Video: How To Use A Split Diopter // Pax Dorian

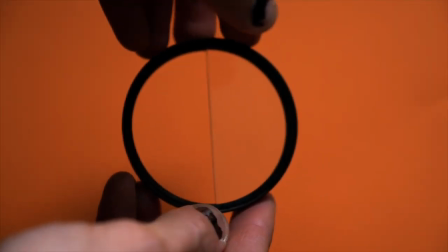(0:15)
This shot is called a split-focus diopter. It's achieved by putting half a convex glass lens over your camera.
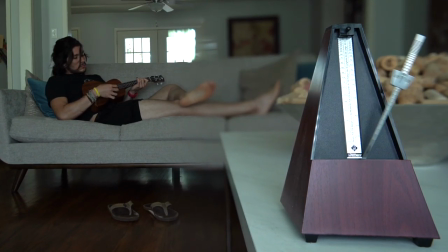(0:22)
It allows two subjects at varying distances to be in focus simultaneously. But most people just know it as that Brian De Palma thing. Either way, we're going to talk about it. Cue intro.
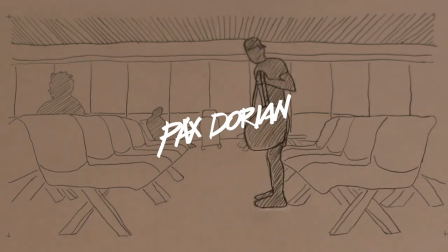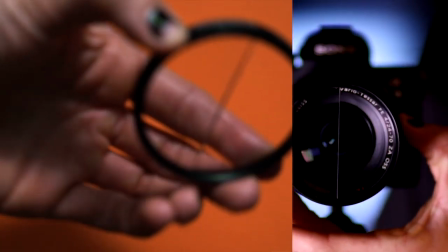(0:42)
The split diopter, or split focus, is a filming technique that was introduced in the mid-20th century to enhance storytelling by emphasizing thoughts,
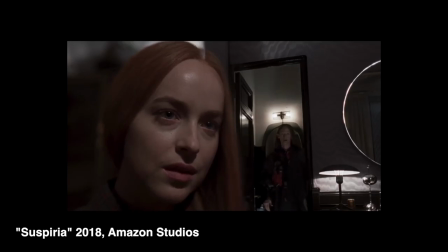(0:50)
observations, foreshadowings, and discomfort to the audience. Things that the audience might not pick up on if it stayed out of focus.
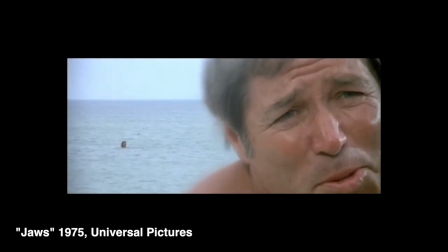(0:58)
This has made it a common practice in a lot of horror and thriller movies in the last few decades.
Exactly like you.
What makes this such an unnerving illusion is how the viewer is focusing on two things at once.
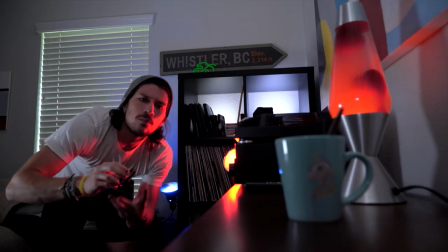(1:10)
Something that you can't do with the naked eye.
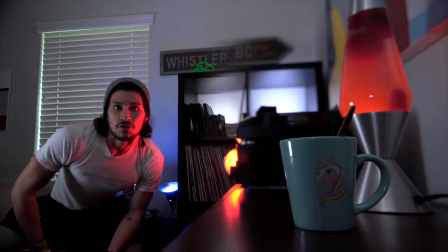(1:16)
Now, distance and light are two really important factors here. It'll determine how you can frame and compose your shot.
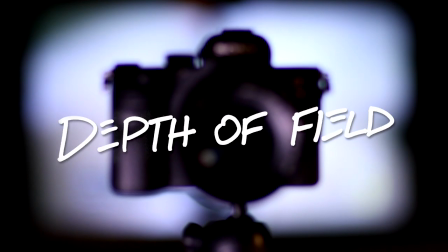(1:23)
Your distance will allow a depth of field, or that thing that happens when your background goes out of focus.
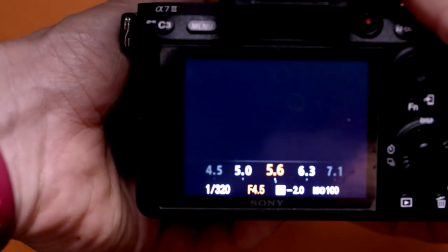(1:27)
You need this in order for your glass to magnify the other half of your subject. This works best if your camera has larger aperture capabilities, or lower f-stop.
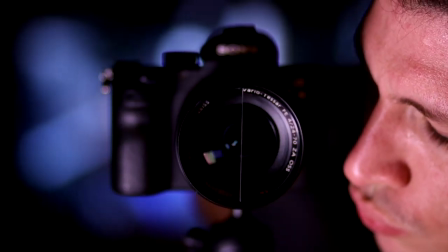(1:36)
Typically, the lower the better. That'll give you that nice, sexy, cinematic...
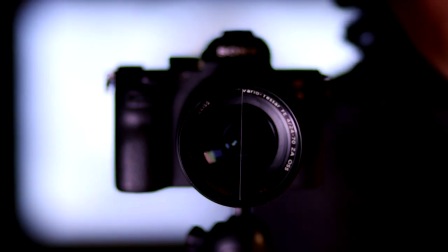(1:41)
Whoa, whoa, whoa, whoa. I'm getting ahead of myself. It looks good.
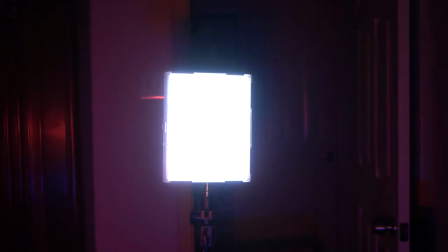(1:45)
Now that you have that, you'll either need to A. blast on whatever light you have possible for your scene, or 2. Find a place with any available natural light. This really isn't a good place to shoot.
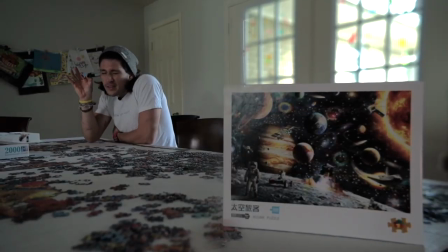(1:57)
Now, the thing with lower f-stops is the kind of light you need in order to control your shot.
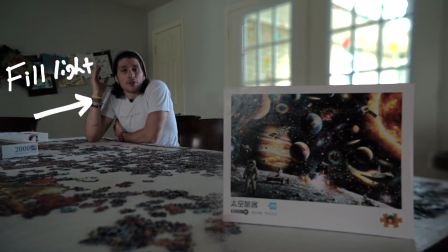(2:02)
Natural light will often under or overexpose it, so having an appropriate lighting setup makes a big difference for how your shot will turn out.
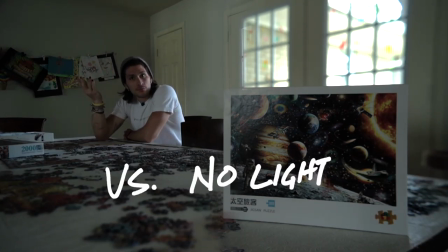(2:09)
Like this. See what I mean? Here I'm shooting with a 24-70mm with an f-stop of 4.
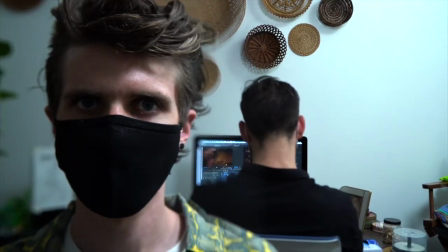(2:15)
It works pretty well, but focal lengths greater than 24 and smaller than 50 tend to work the easiest in my humble opinion, especially if you're new to these things.
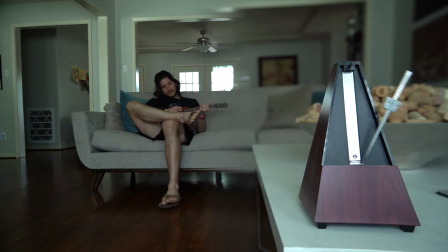(2:24)
I also like to frame these shots a bit wider so I can punch in in post-production if I need to.
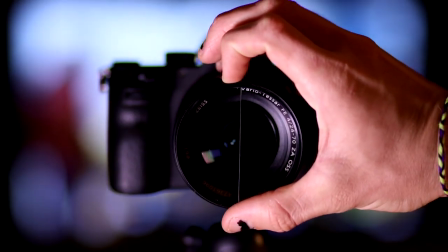(2:29)
Pop on that lens, face the glass towards your subject, and wow, you're already halfway to winning an Oscar.
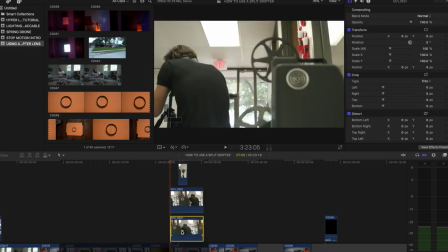(2:34)
Or at least the decade's next cult classic. You can also create this look in post by focusing on two separate subjects and layering the two halves together.
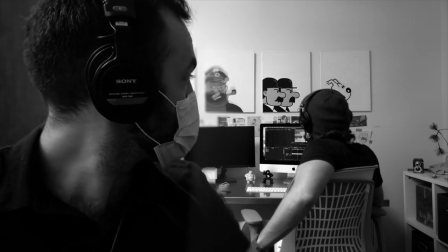(2:44) Okay.
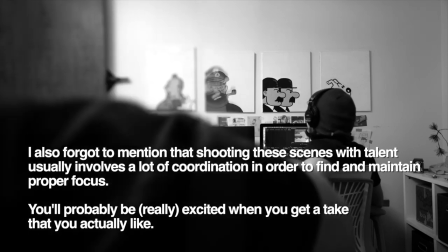(2:49) Hell yeah. That's the one. That's the one.